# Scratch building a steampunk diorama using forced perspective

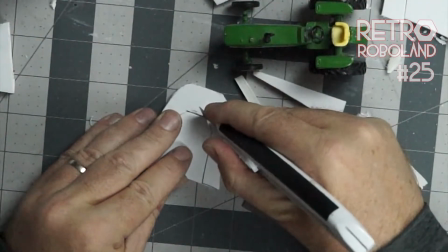[0:00]
In this video I make a miniature set of a front-on view of the tunnel with forced perspective.
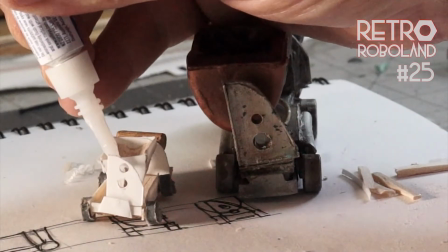[0:05]
I also scale down the self-driving ore trolley, and once we're done the set will look a lot like this.
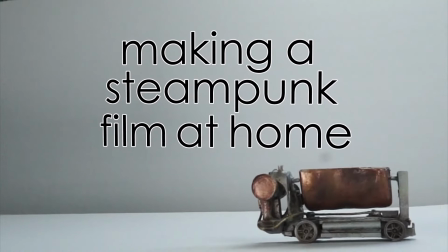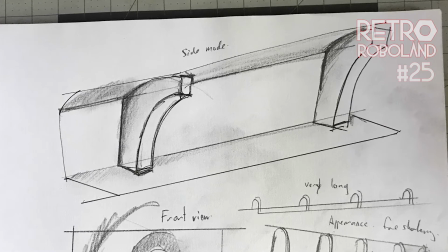[0:18]
So back in episode 13 I sketched this side angle set of the tunnel.
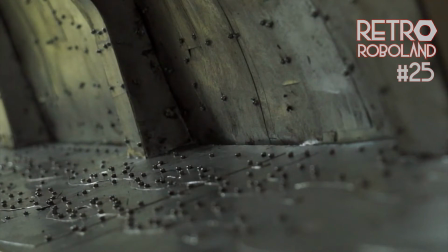[0:23]
Then over episode 14 and 17 I built and painted this set.
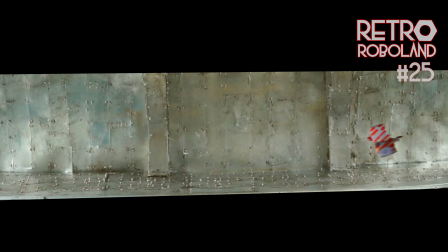[0:28]
Then I filmed and composited shots of the pilotless attack plane flying down the tunnel.
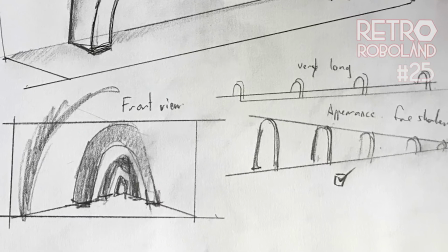[0:33]
Now I also made a quick sketch of a front-on set where I use forced perspective,
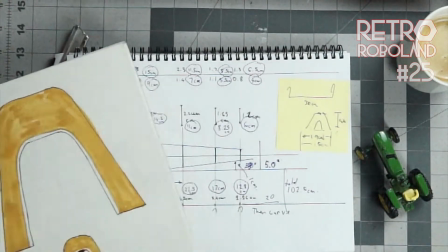[0:39]
where I make the elements smaller artificially so the illusion of true perspective is achieved with a much smaller or shallower set.
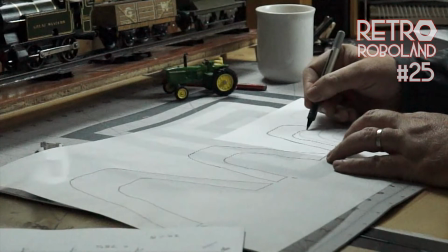[0:47]
I worked out the relative heights of the support columns of the tunnel and I'm just transferring them to foam board, tracing using heavy graphite.
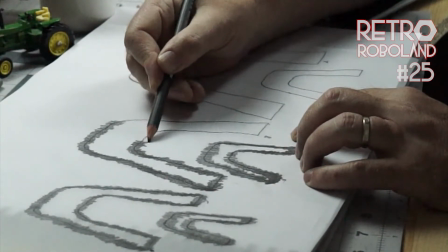[0:55]
I'm using this method to 1. Save space, 2. Effectively lengthens the focal length of the set, making it seem longer, and 3.
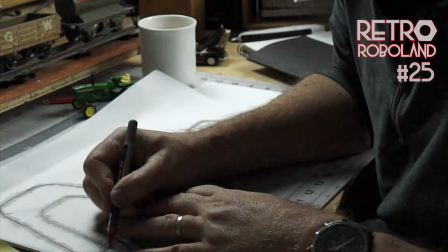[1:04]
It's an experiment to let me understand how forced perspective might be used later on more complex sets.
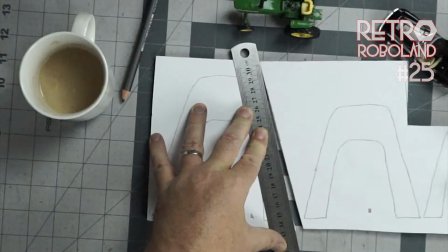[1:11]
The next step is to cut out all of the different support structures from the foam.
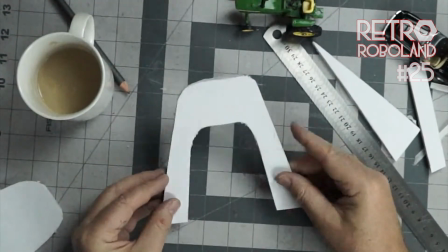[1:16]
My favourite use of forced perspective are the sets of New York that David Letterman had on The Late Show, which must have taken some crazy math to work out.
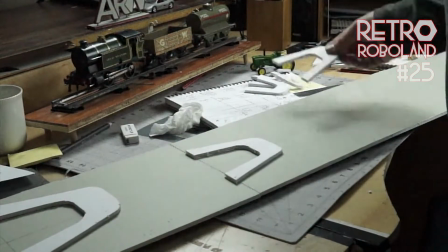[1:27]
So the next step is to attach them to the base at appropriate intervals to create the
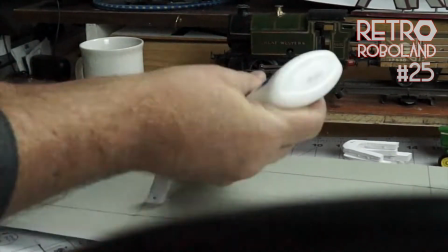[1:33]
illusion of perspective using glue and some little tacks that keep the supports in place while the glue dries.
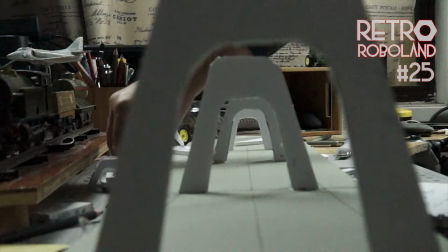[1:40]
So this set is designed to only ever be viewed from the front-on perspective.
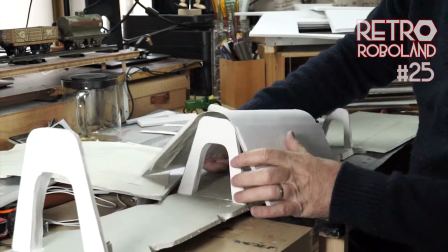[1:45]
So I have card reinforced with foam board that will form the walls.
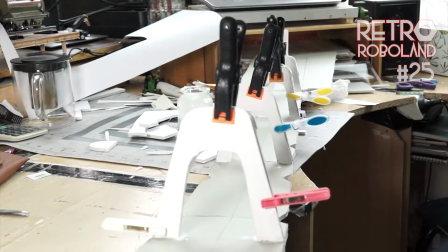[1:49]
I also have to reinforce the supports with more foam board. Pegs here hold it while it dries.
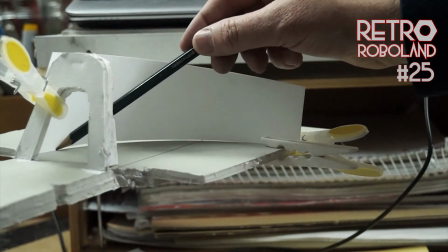[1:55]
This pipe zigs and zags, so I am making a left turning and right turning removable curve that I can add to the end.
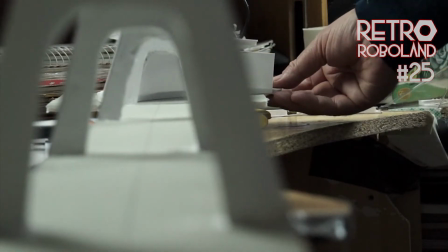[2:03]
I will use this set to represent both ways, with the pilotless planes flying towards and away from the camera.
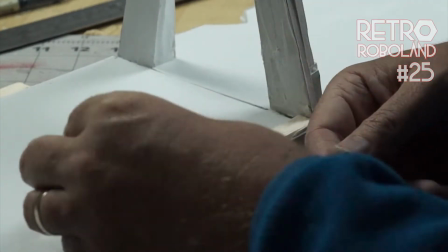[2:10]
So what I'm doing now is creating the frame around the set edge because I have a way to light the inside of a tunnel.
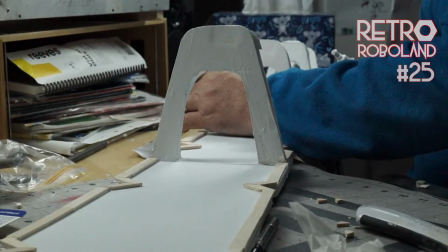[2:18]
Basically I will shine lights from underneath and position a softbox behind the camera,
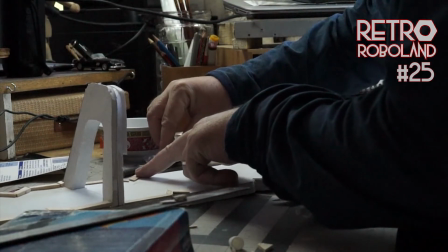[2:23]
as well as a softbox shining on the curve at the back from the side.
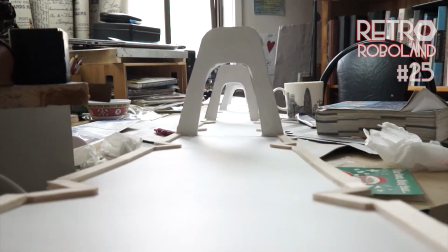[2:28]
So that is the reason for what I'm doing. Here the edge design is partly based on a castle rampart.
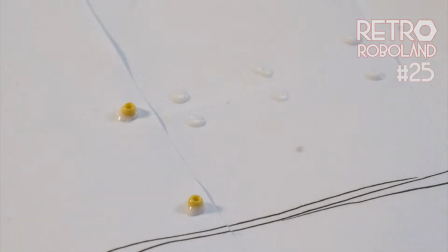[2:34]
So I turn now to making the walls. I'm gluing on little beads from a craft store to act as rivets.
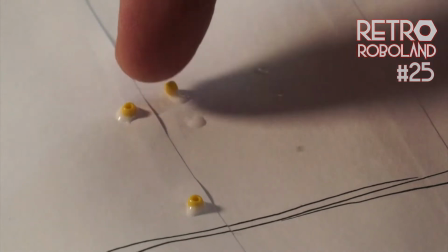[2:41]
This is the same method I used with the side angle tunnel set, and I find this process to be very zen.
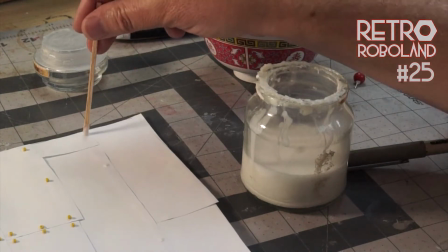[2:48]
Now I'll only apply this style of rivets for the front half of the set only,
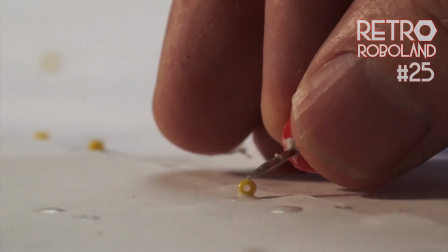[2:53]
as the scale would be far too big to be in perspective further down the tunnel.
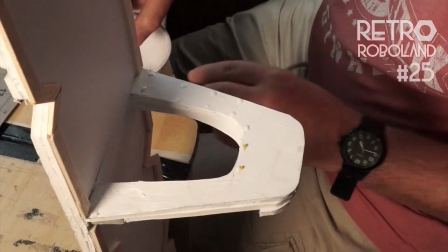[2:58]
I use the same method for the supports.
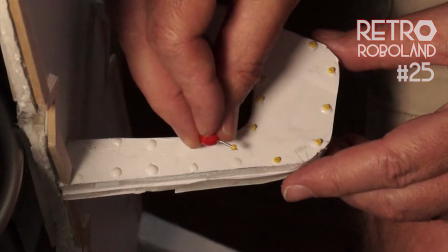[3:01]
PVA glue is what I'm using here, and I have the tunnel vertical so that the beads do not slide off while they wait to dry.
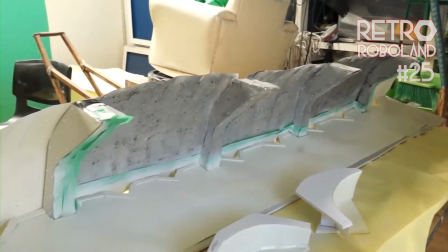[3:08]
So now heading out to the shed, which in the Australian summer can get up to 45 degrees Celsius or 113 degrees Fahrenheit.
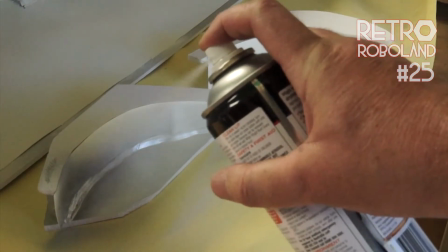[3:16]
So I have both elements of the front on set, and I rebuilt the side set as well to match,
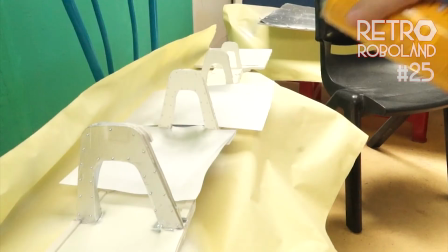[3:23]
and they all get a coat of aluminium coloured spray paint, and then leave it in here to dry.
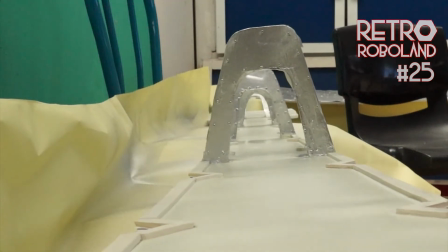[3:28]
Or maybe the fumes will kill some of the cockroaches that live in here and scuttle about.
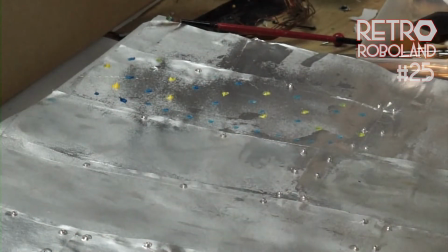[3:33]
I then apply oil paint dots in bright colours and blend them out,
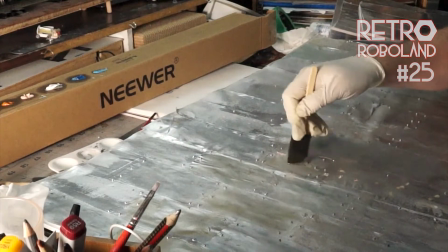[3:38]
which provides variable colour and as well as dulling the sheen of spray paint.
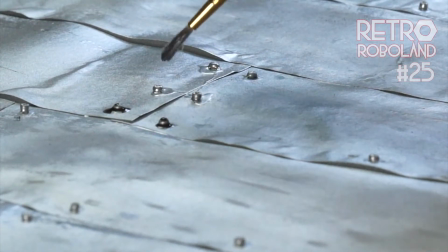[3:45]
When I apply an enamel wash over the rivets and the seam lines of the panels, I'll leave this here.
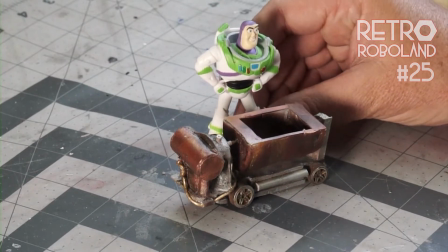[3:52]
This ore trolley will be filmed in this tunnel. The relative scale of a defence robot will be the little soldier, not Buzz Lightyear.
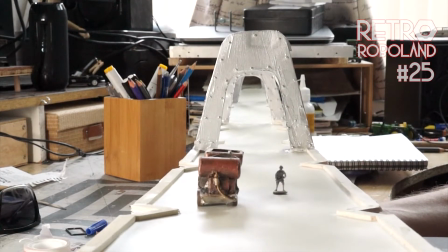[4:00]
Otherwise the attack robots would be comically small rather than big and frightening.